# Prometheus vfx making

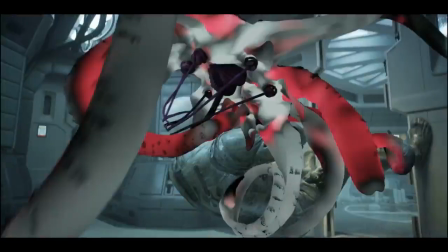[0:04]
wrapping up Robin Hood at the time, and he came to me and said, I've got the Alien movie that I'm starting up next. Are you interested? And it's kind of one of those like, wow, I can't believe I just got asked by Ridley personally, do I want to do his next science fiction movie?
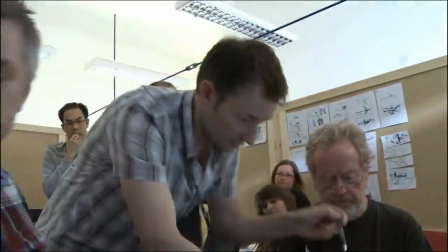[0:17]
The visual effects work just seemed to be spread everywhere. I mean, there were a lot of things that were ambiguous as to how much Arthur could build,
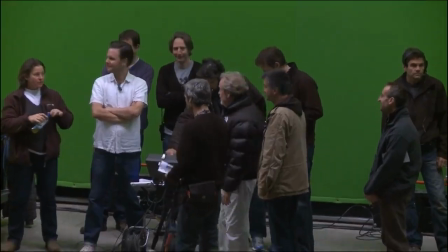[0:25]
how much Ridley could shoot practically, and it was clear that there was going to be pretty major visual effects shots.
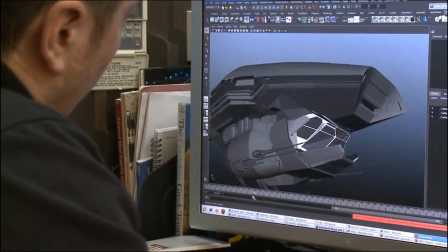[0:32]
He really just said, let's go into it thinking, here's the world I want to show, and here's the things that we couldn't do on the first one. Let's show it for real this time, and let's make these grand environments and giant spaceships.
I'll never be the same again.
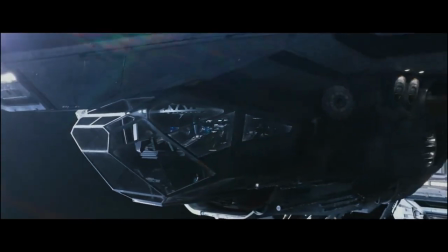[0:45]
I mean, green screen has proved to be phenomenally well done
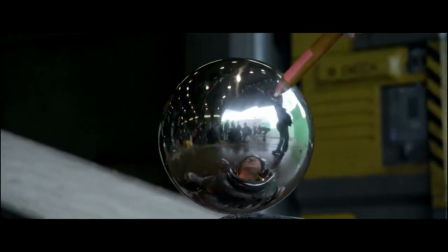[0:50]
between Weta and MPC in London.
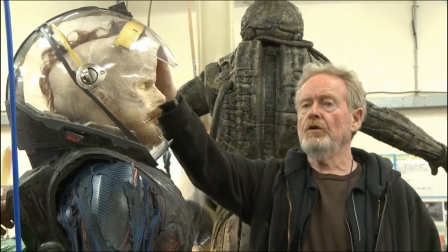[0:54]
Fundamentally, these two companies have tackled what amounts to almost 1,300 of very sophisticated effect shots.
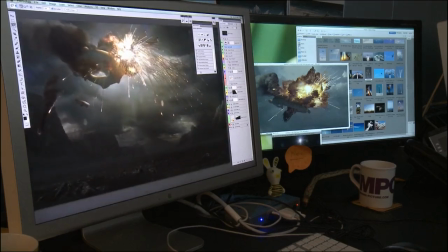[1:01]
Lived absolutely up to my expectations of what was digitally drawn 13 months prior.
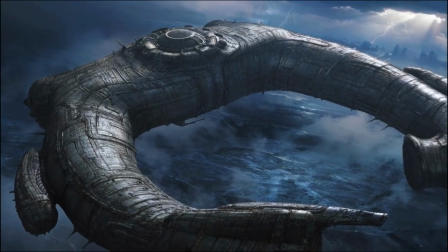[1:06]
And if in doubt, they'd say, what about? I said, I want it like that. I'd show this big, glossy, literally photographic version of what I wanted.
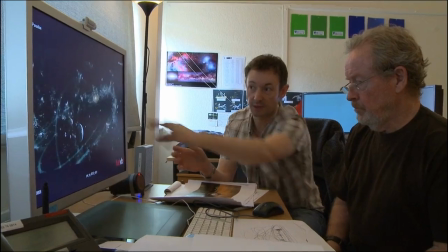[1:15]
Just keep tapping it. I'm a great believer in doing my R&D and sticking with my R&D.
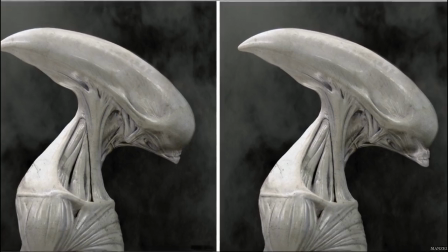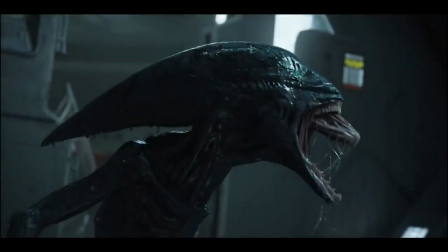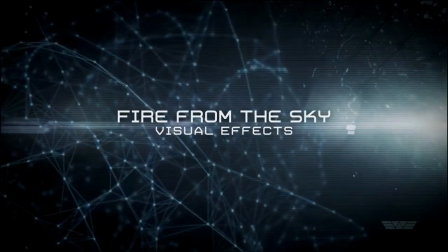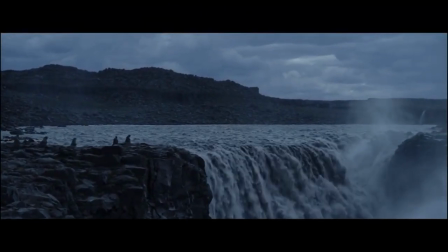[1:41]
As far as cooperation between digital and practical effects on the film went,
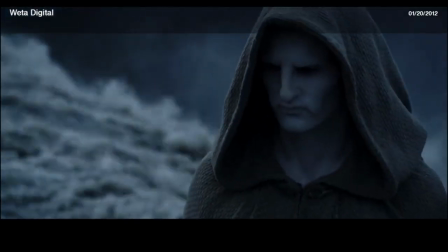[1:45]
we had an amazing group of people doing practical and visual effects, and we constantly talked to each other, and it's very hard to see the takeover between a practical and a digital shot.
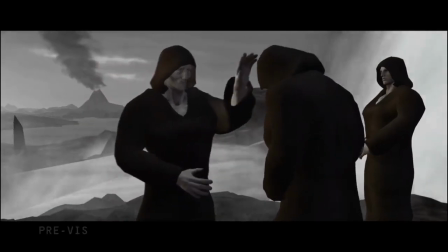[1:58]
The opening prologue was going to be a full digital engineer because we knew he was going to decay so much that it probably wasn't going to be realistic.
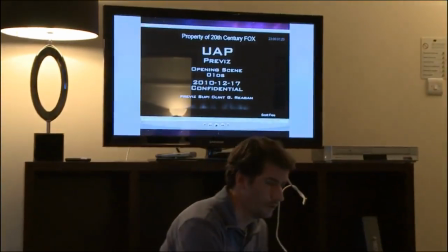[2:06]
Right from the beginning, we previs that sequence. We looked at the art department concepts.
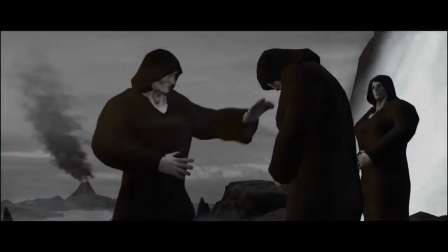[2:11]
We had an idea what he wanted to do. And then it was just a matter of what the final look would be. So it was great reference all across the board. Ridley shot the whole performance live for real with a real actor, and we shot clean plates without him,
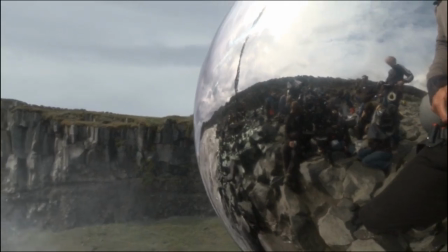[2:24]
and Weta used the clean plates to recreate the CG version of the actor's performance.
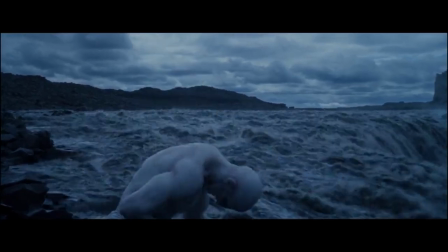[2:30]
They matched the animation to his performance, and you could put the two side by side. Ridley wanted a very aggressive taking over of his body.
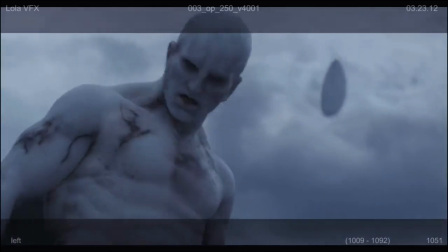[2:38]
And we knew we had to get into a molecular level to see, his component parts were being torn apart,
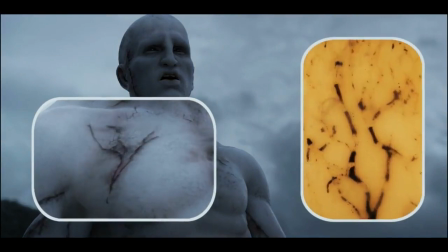[2:45]
molecule by molecule by the infection of the goo.
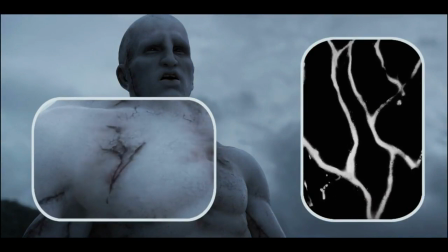[2:48]
So the main things that we were looking at is firstly is grounding it in reality and using reference for each of the types of DNA.
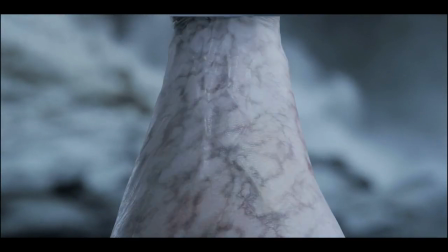[2:56]
Because we have such a short amount of time to tell the story of the DNA getting infected, breaking apart,
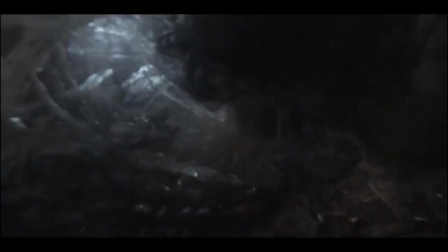[3:03]
and then reforming and recombining to show Earth DNA, we had to make the designs of the different DNA quite different and quite graphical,
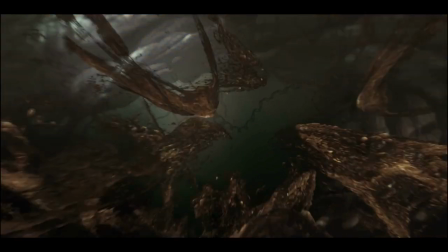[3:12]
quite illustrative of what they were. So the engineer's DNA, we thought, well, this needs to be quite sinister,
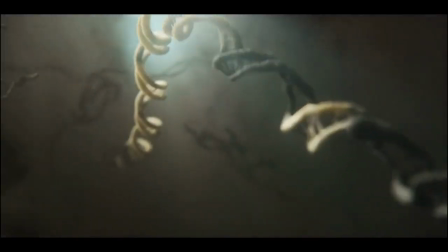[3:17]
but we know it's going to get infected, and the infection has to look, more messed up than the engineer's DNA.
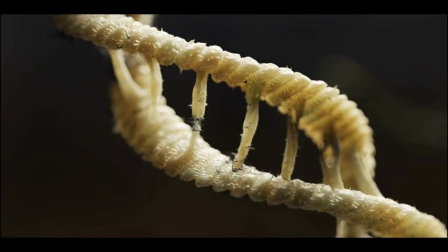[3:23]
So, we used quite a light color palette for the engineer's DNA, and then the infection comes on,
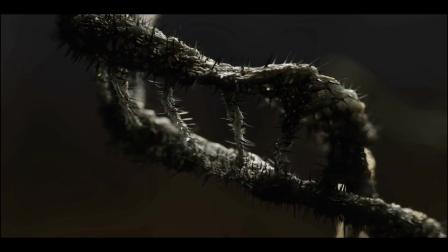[3:30]
it's very dark and it's very melted looking, and starts to distort and then break apart the engineer's DNA.
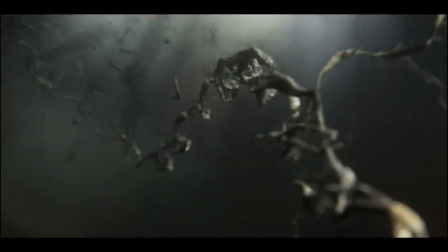[3:37]
Ridley actually said to us, for this section, it has to feel like war in there. The DNA is just being torn apart and just ripping itself apart in as many different ways as possible. The one thing about the particles that Ridley really wanted to kind of try and hit in terms of the way that they moved, he wanted to get a sense that they weren't just falling off him.
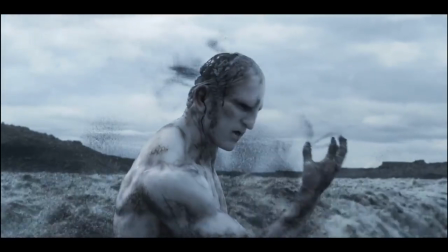[3:55]
He wanted to give a sense that they were actually had a little bit of intelligence almost.
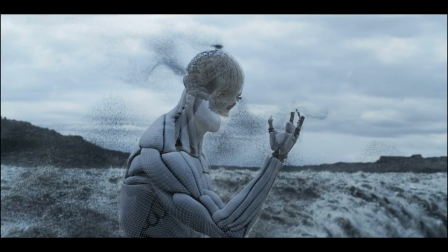[3:59]
He said we should look at starlings, and he saw some great footage of starlings, the way that they flock and move, and really liked that sense of motion, and that's what Weta ended up using as a reference for how those would animate. It always had to escalate, so each shot needed to be much more advanced than the one before.
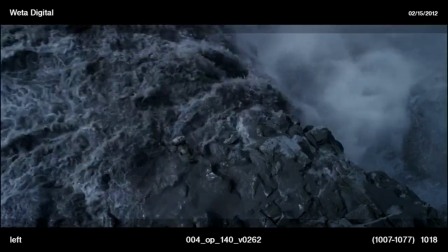[4:16]
It got to the stage where eventually parts of the engineer would just tear open, and there's a shot where, his back just opens right up, so you can see his spine.
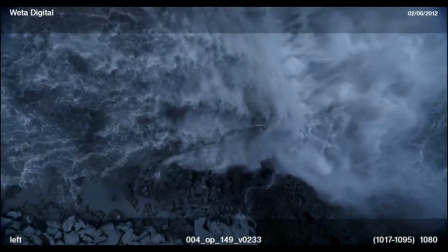[4:25]
Being able to contribute ideas like that, and you'd put them in front of Ridley and say, well, how about this? How about we just have his back tear open, and to have him come back and go, yeah, that's great. It's just fantastic to know that some of the ideas that Weta created are, getting into the film.
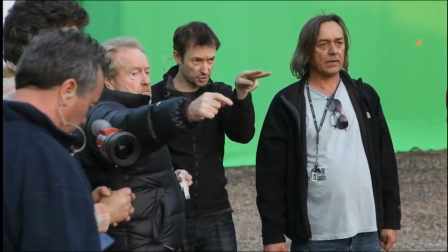[4:44]
Ridley loves to shoot as much practically, and pretty much for everything that we had in the film there was a practical version of that he could shoot with,
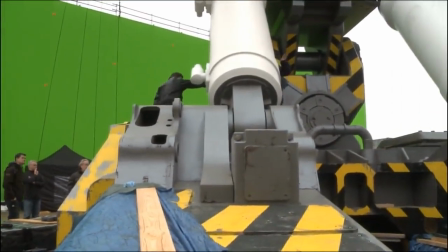[4:51]
but at some point we always knew that we were going to have to take over to CG. There's the spaceships, the Prometheus.
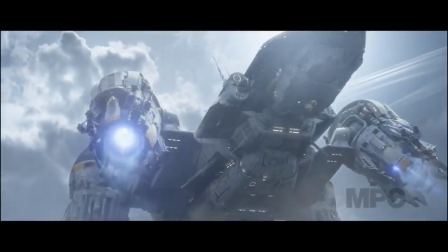[4:59]
That was a given that we were going to have to do that.
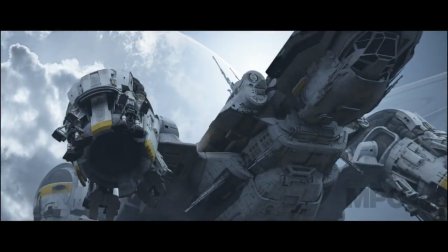[5:02]
There were so many scenes, so we said, well, let's invest all the money into building really great CG versions of these ships. The Prometheus design of it came purely from the art department.
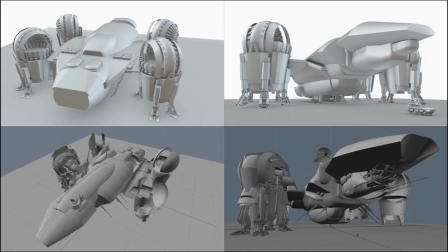[5:13]
Steve Berg and Ben Proctor were responsible for building and detailing the ship to a point where we had really good approved concepts from Ridley. He actually built the model himself and used that to give to MPC, who was hired to actually create it for the feature.
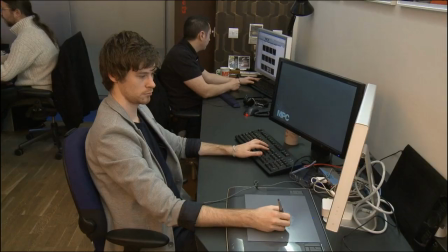[5:28]
It was a great opportunity to show that the current potential and what we could do with computer graphics on spaceships.
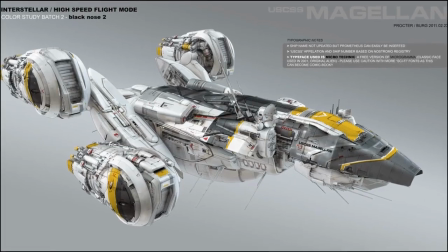[5:35]
We were given some very cool concept designs which had a fair amount of detail, but through the film and through the previs and getting the storyboards for Ridley, we realised there were shots that were extremely close,
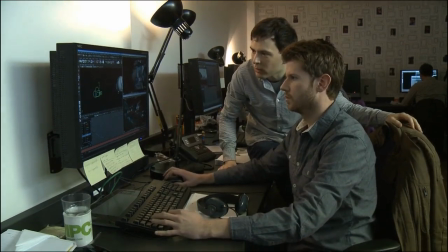[5:46]
so we had an awful lot of coverage of it. So we had the design based from the concept guys, and we built it to that stage, and then we had to go in and in and in, closer and closer.
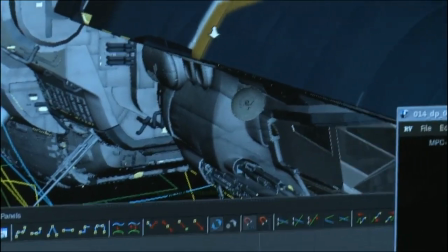[5:55]
You can zoom into the cockpit. We have a rough interior. You can sort of see the seats there.
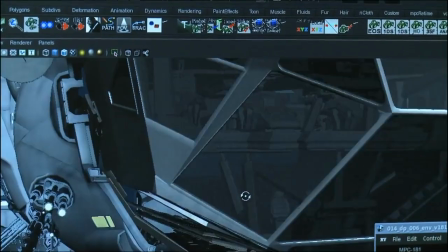[6:04]
It's a very, very heavy model. It is a very, very large ship, so it looks like a jet fighter sometimes. It's a VTOL ship, so it can do vertical takeoff and landing, and it's got these 4 massive legs that are like the engines.
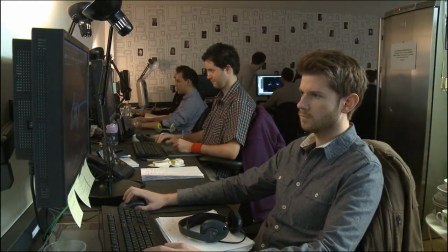[6:16]
So it's like, well, we have to make it look cool, but at the same time, it cannot really be super agile because then it takes the size away.
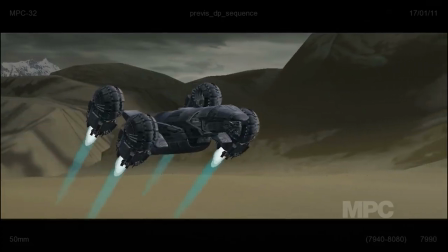[6:23]
And all the landing is like we did it as slow as possible without making it look boring.
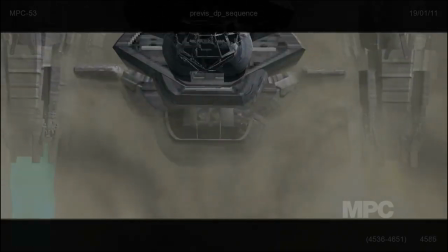[6:28]
So it's agile, at the same time it has to look massive. Selling the scale of it, you want to feel something massive is landing on this dusty planet, and we had to do this huge amount of dust raised by the ground.
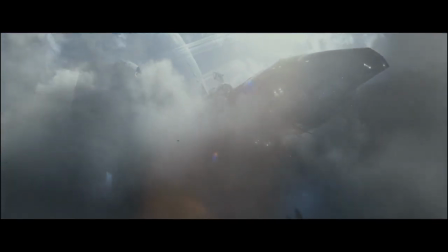[6:41]
So really the scale of that shot is given by how the dynamic of the dust and the tiny points and the tiny rocks are moving. When we get in close, you need to see the detail, and there's so much texture time went into adding scale to the ship to make it feel like it was big enough.
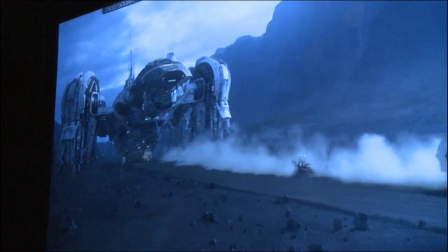[6:59]
Maybe we need just a sense of a little bit more specular in some of these areas that are quite smooth.
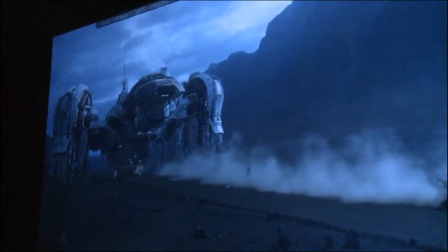[7:05]
Just very subtly change of value, in the highlights here.
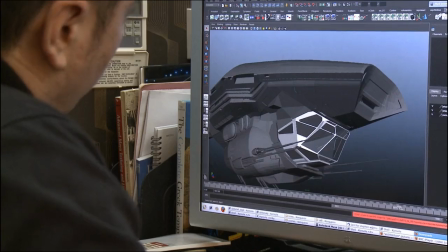[7:10]
That was a big challenge, definitely, for building it, because it's a task that you could just go on and on and on.
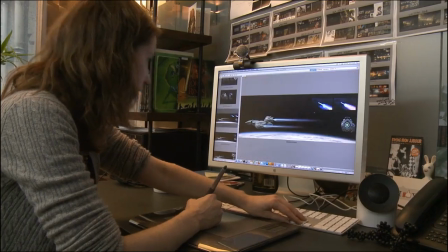[7:15]
But the final result is great, and MPC did a fantastic job with that. Planet from above, as you fly in, Ridley found a particular moon off Jupiter, so that became the model for the gas giant.
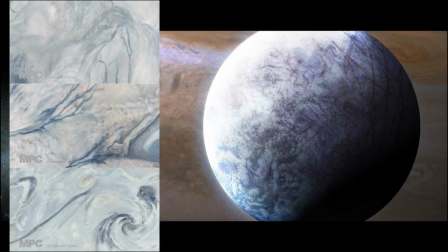[7:27]
We shot things like ink swirling to get like nice fluid patterns, and he wanted to have the rings, so we analysed Saturn rings but tried to do something slightly different.
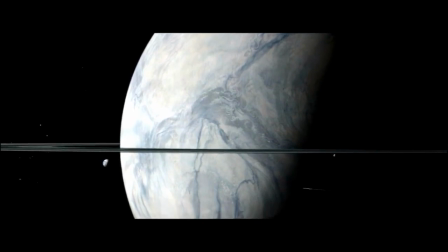[7:36]
Ridley had gone and talked to some NASA guys about what it should really be out there in space, what it should be on the planets, and he had all this feedback that he was very excited about. The planet environment was incredible. Steve Messing was one of the concept artists responsible for most of the planetscapes.
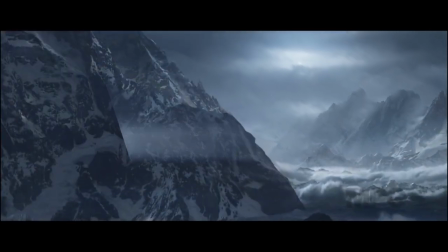[7:50]
It was really clear that it was going to, even if something real was going to be shot, it was going to need to be heavily manipulated.
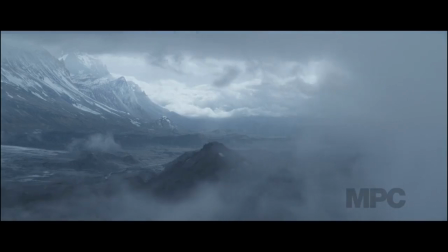[7:55]
So the whole planet environment was going to require quite a lot of visual effects work to join different landscapes together, add atmospherics and weather and lightning and things like that. Ridley's main first port of call was that it was going to be terrible weather on this planet, and that was our basic brief. We put a lot of effort into designing with Ridley. All the landscape was kind of based on him really loving Wadi Rum in Jordan.